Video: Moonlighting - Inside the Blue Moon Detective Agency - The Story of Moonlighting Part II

And he passed away October 11th, just exactly one week later.
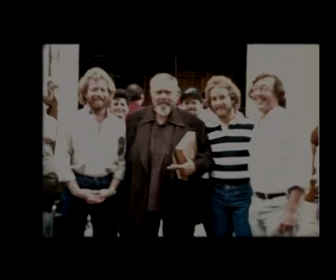(8:25)
And, you know, we took pictures, and I had my script with me. And I got his autograph, so right where it said, you know, written by and our names. he signed it and I mean that was just such a thrill I remember standing on the stage and saying I'm actually I'm actually here and and and that's Orson Wells and then I I sort of felt something and I looked around and the stage had filled with people everybody very reverently very silently had just sort of wandered in standing in the shadows watching Orson Wells and I I'll never forget that. There was something about it. I thought it was very surreal, but most of my experience on Moonlighting was pretty surreal.
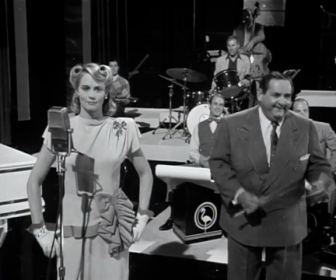(9:11) Don't tell me the cornet player. Name's Chance.
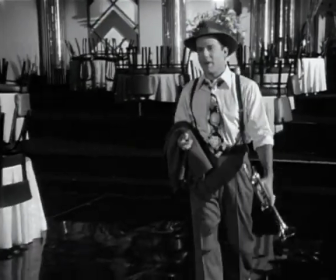(9:17) Chance, Cash, Johnny, Brick, Lonesome, Shane, McCoy.
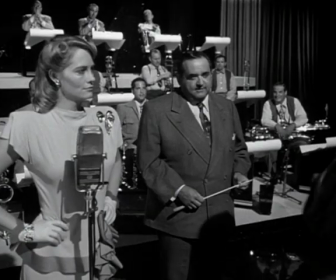(9:22) You can call me Zack.
From the first day of Dailies, there was something very special about it. And I think Bruce and Sybil enjoyed very much, Even that early on in the life of Moonlighting, they enjoyed playing somebody other than Matty and David. The first one was really the MGM woman in Jeopardy being manipulated by the bad man.
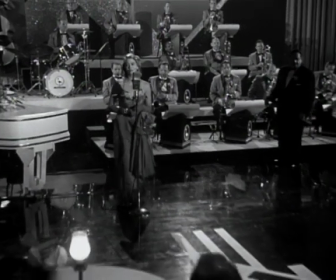(9:45)
The camera was, you know, moved with them and kind of danced with them in that, you know, more that MGM classic way. And the second part was the Warner Brothers, you know, much the Raymond Chandler voiceover.
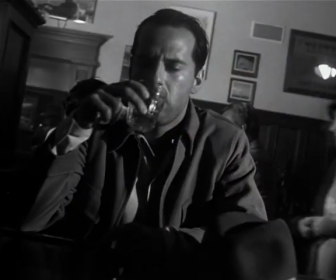(9:59)
I was the kind of where the guy is really the victim.
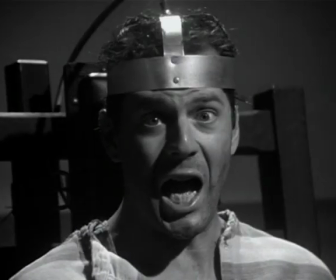(10:03)
And it was much more cutty and stylistic and you had the, you know, road signs coming at you.
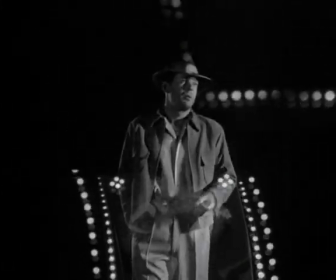(10:10) How long was I supposed to walk the streets? How much guilt was I supposed to be feeling? How long were those signs float over my head?
So we, you know, we tried to emulate them. That's always fun. I mean, that's a challenge, to look at something and then copy it, but not make fun of it. I think that was, it was really homage, not parody.
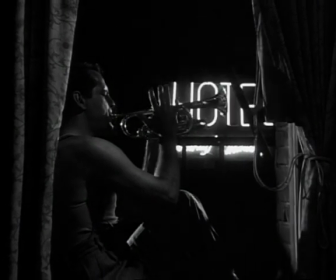(10:28)
There was a scene in which Bruce is sitting in the window of his hotel room, and he has a sign in the back of him.
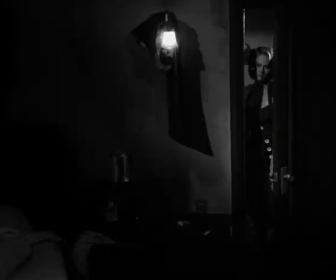(10:37)
It's the sign, the neon sign that says hotel, but Glenn had set it up, so it just says hot. And then he's playing his trumpet, but he's faking a number. and I'm thinking well now how am I going to deal with this to make sure that this looks really really good on camera so what I did is I used the freeze frame on my VCR and I did a freeze frame of every one of his valve moves on the trumpet and I made a
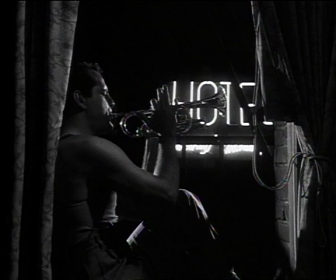(11:04)
chart for myself and then I figured out every possible note that could be played with every one of those valves and then I composed an original melody that wove its way through that chart so that when the music was played in post score and added to Bruce's picture it would look like he was really really playing a trumpet I
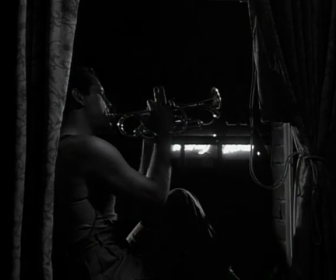(11:30)
always play my horn with my shirt off late at night by an open window next to a
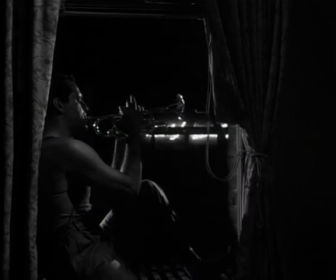(11:34)
flashing neon light I know I look good that way you know the black and white show the symbol just looked terrific in There's this one move that she does where she flips her hair back, and I was going, whoa, that is so sexy. Part of the fun of the dream sequence was,
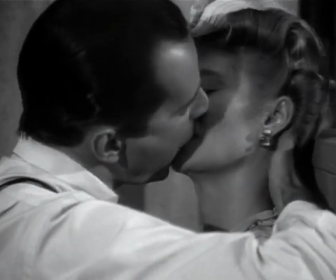(11:49)
you know, you've got to have these two people kiss without them being a real kiss because they were in the dream sequence.
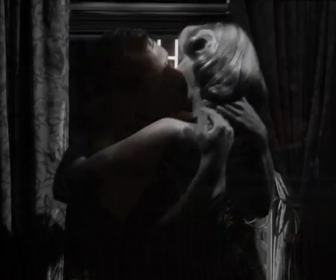(11:56)
But those were great kisses. It was really a matter of just putting together these great pieces of film that Peter Werner and obviously Glenn's words
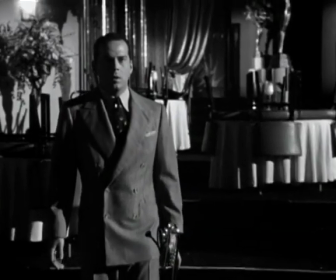(12:04)
and the actors gave us. but it was the most extraordinary hour of television I've ever worked on. For like two years, it just felt like everything we did was golden. And you've got to give that to Glenn, because it all comes down from that guy.
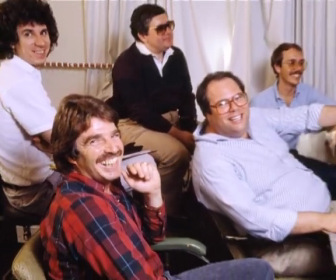(12:19)
There were moments in all these things that I just thought...